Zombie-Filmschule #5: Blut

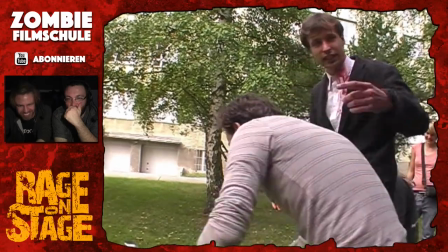[8:16]
Oha, und jetzt... Ich hab noch was zu trinken, gib übrigens mal her.
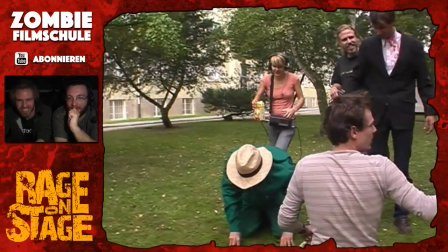[8:21]
Es sah nicht mal so gut aus und dann auch noch... Ja, mal Johann. Ja, ich drehe das mal kurz ein bisschen runter.
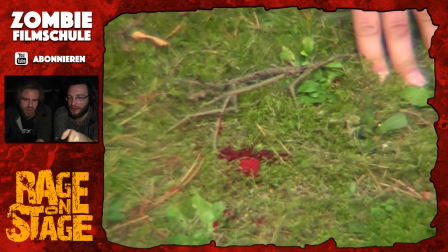[8:30]
Ja, man sieht schon eigentlich, das ist schon ein Teil von dem Tropfen. Der ist ihm in den Hals geflogen, oder was?
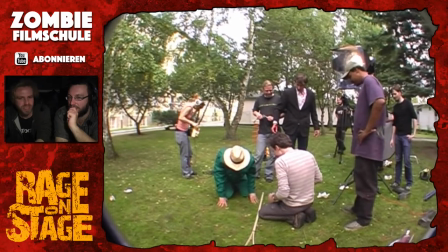[8:35]
Und es ist gut möglich, dass wir auch mehrere Fropfen drin hatten, die dann so ein bisschen so Fleisch oder so symbolisieren sollen auch noch.
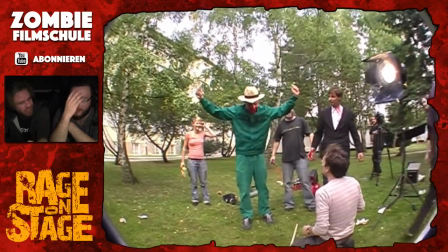[8:41]
Also man hat vorne einen Fropfen drauf, der diesen Druck hält. Und dann sind noch kleine Stückchen drin. Und vielleicht ist es einfach noch mehr, was er gerade in seinem Hals oder in seiner Lunge hat.
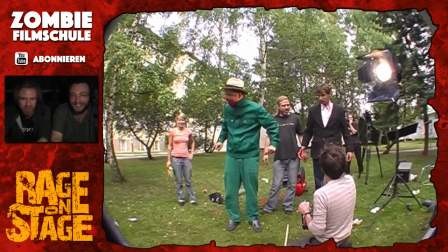[8:52]
Und ich glaube, ich habe eben sogar noch im Hintergrund gelacht.
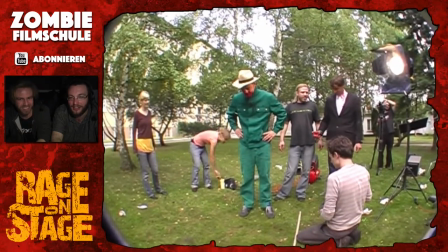[8:58]
Krass, also es ist einer von diesen zahlreichen Momenten, wo es hätte ganz bitter, bitter böse Schiefe gehen können.
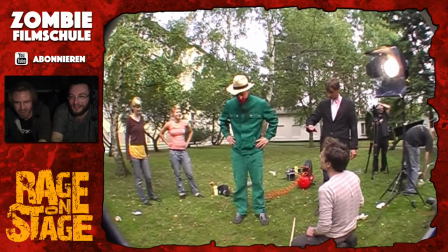[9:05]
Der Dreh vorbei, unser Leben war vorbei.
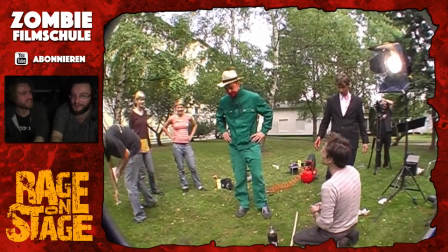[9:10]
Ja krass, das war eben jener verrückter Moment, die Gefahr, die ausgeht von, wir machen das mal mit einem Kompressor.
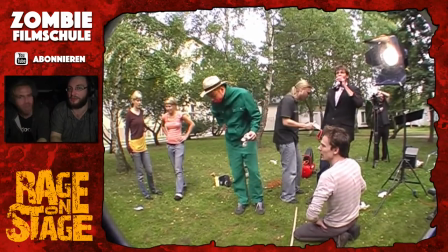[9:18]
Einen Menschen töten können. Machst du dich jetzt lustig? Nein. Ich schneide jetzt, ich gehe jetzt wieder weiter.
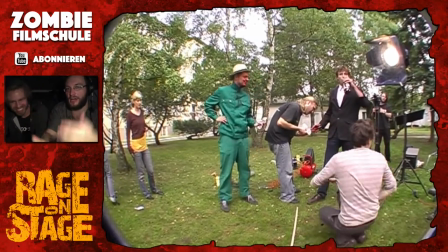[9:26]
Heile Welt.
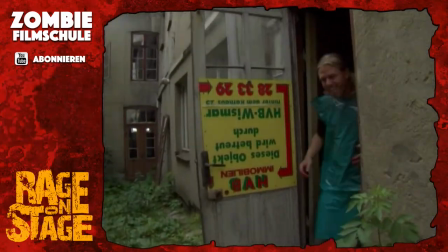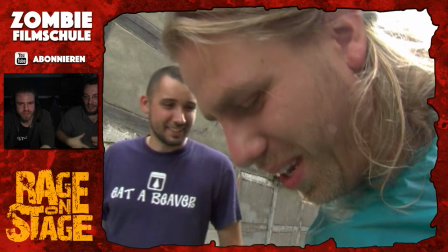[9:32]
Jetzt war die Herausforderung, dass das Ganze ja auch am Körper platziert werden muss. Es ist ja nett, wenn man einen Schlauch irgendwo hinhält und es nett rausspritzt.
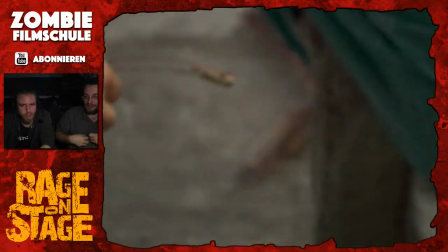[9:39]
Aber eigentlich ging es ja darum, dass das vor allem Schusstreffer sein sollten. Genau.
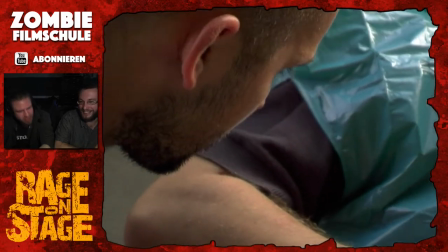[9:45]
Und Schusstreffer, wie man sie vielleicht bei John Woo kennt oder so, sind halt schöne Bewegungen des Blutes.
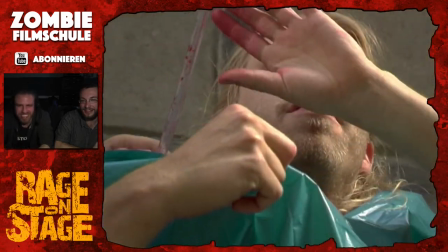[9:51]
Der ist halt schon in Form. Es ist halt nicht pssch. Ja. Und es war jetzt, also wenn ich hier nochmal ...
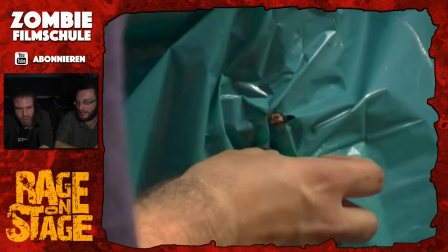[9:57]
Ich verankehre ich das, ne? Wir hatten später mal einen total krassen Effektypen, der sich da für Filmproduktionen sehr gut damit auskannte.
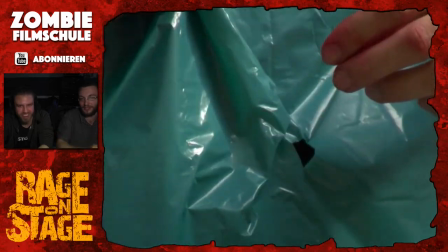[10:05]
Der konnte tatsächlich auch kleine Sprengladungen platzieren. Der Claudius. Genau, der Claudius Rauch. Ich weiß gar nicht, ob wir den auch mal hier für eine Folge gewinnen können.
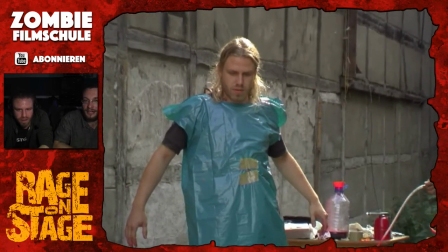[10:13]
Weil der ist mittlerweile mit echt riesen Großproduktion beschäftigt. Aber ich meine, im Großen und Ganzen.
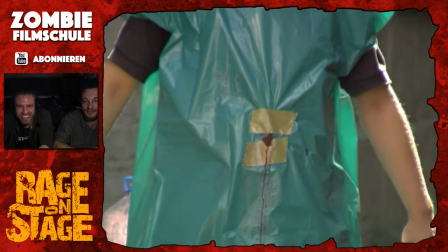[10:23]
Ja, ich musste sehr schmunzeln. Ich habe kurz vor dem Gespräch erst diese Aufnahmen heute zusammengesteckt.
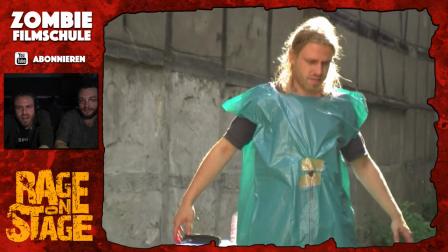[10:29]
Ich kann nochmal kurz ein bisschen die Soundkulisse auf.
Drei und.
Oh, geil.
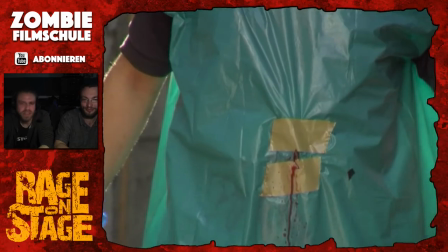[10:36]
Der war geil. Ich weiß nicht, wir konnten ja eigentlich auch immer eine kleine Zeitlupe noch draus machen, ne?
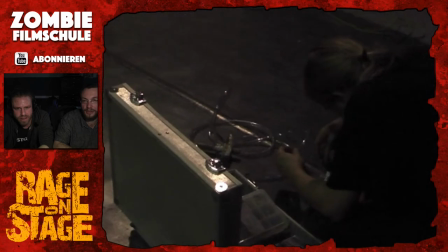[10:42]
Dadurch, dass mit dem TV-Material... Ja, ja, genau. Wir haben das dann immer mit...
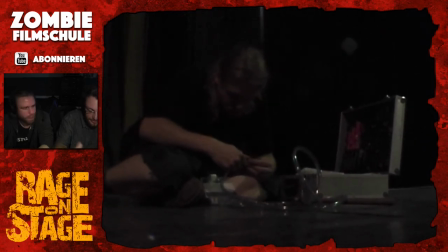[10:50]
Also heutzutage würden wir es heute so nicht mehr machen, weil mit Halbbildern dann... Also man will ja eigentlich mal ein progressives Bild, haben es dann aber mit Halbbildern gedreht, um dann quasi... Ist so wie wenn ihr heute bei euren Kameras 50 Bilder oder mehr einstellt und die dann wieder mit 25 beziehungsweise 24 ablaufen lassen und sorgt halt dafür,
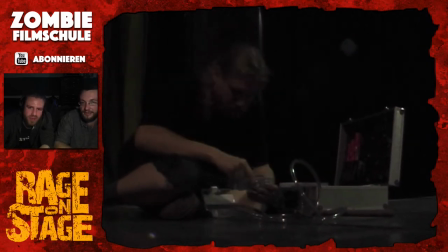[11:07]
dass es schön verlangsamt wird. So, genau. Ich überlege gerade, was in diesem Koffer drin ist. Was hole ich da aus diesem Koffer raus?
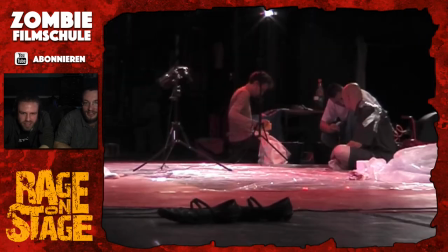[11:14]
Das sieht auch so hammerprofessionell aus. Ja. Das weißt du gar nicht mehr.
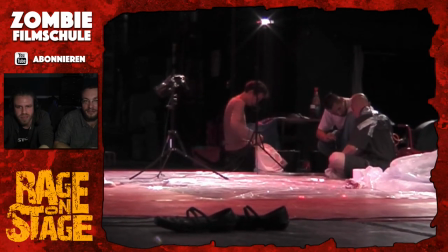[11:19]
Ich weiß nicht, was hat dieser Koffer gemacht? Also nur nochmal für die Zuschauer, die sich jetzt hier die Zeitachse noch nicht so vor Augen haben.
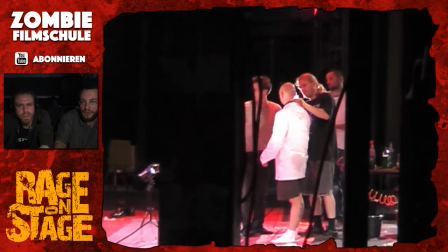[11:25]
Wir sind jetzt gerade am 11. Juli 2006. 21 Uhr.
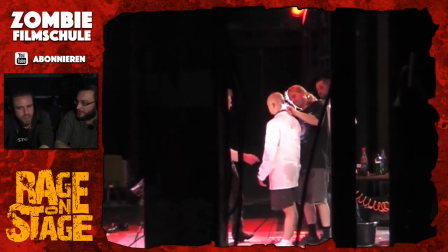[11:30]
Ich habe das mal nachgeguckt auf den Kamerabendern.
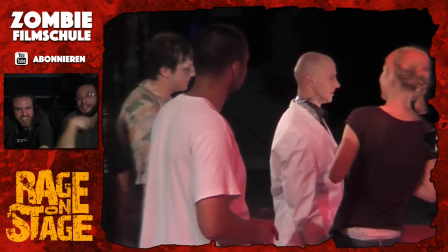[11:34]
Und das ist also einfach schon ein bisschen her. Jetzt habt ihr eben das da alles ran getabt, den Schlauch, weil jetzt soll ihm gleich in den Hals gebissen werden.
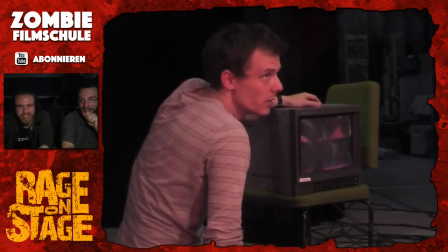[11:41]
Man macht natürlich die Kameraeinstellung dann eben so, dass man dieses T-Bild nicht mehr sieht. Ich würde mal kurz reinschneiden hier.
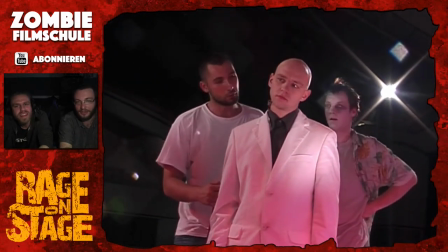[11:49]
Dein Assistent Richard überzeugt gerade den Registör.
Der ganz normale Vampir ist, das ist derjenige.
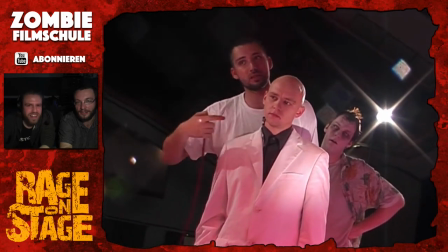[11:55] Und damit hat er genügend Platz, um über den Schlauch rüberzubeißen und alle verdammt nochmal einzubeißen.
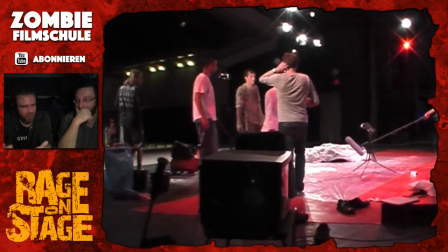[12:04]
Stanley beißt jetzt, man verrät jetzt vielleicht auch schon ein bisschen. Ja, da müsste jetzt, ja.
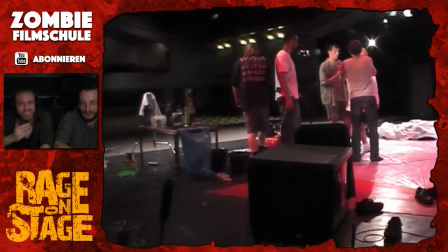[12:08]
Genau, Stanley beißt ihm ja in den Hals und in diesem Moment muss das Blut sozusagen durch seinen Mund,
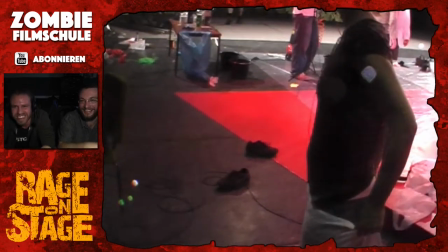[12:15]
also die Illusion geben, dass dieser Beißer diesen Blutschwall auslöst.
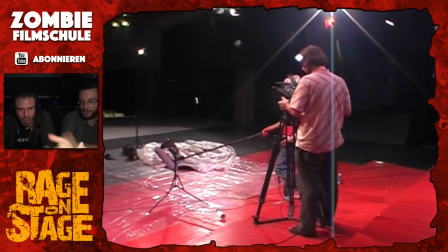[12:22]
Wie ist denn das? Jetzt ist es kurz vor Dreh, gleich passiert.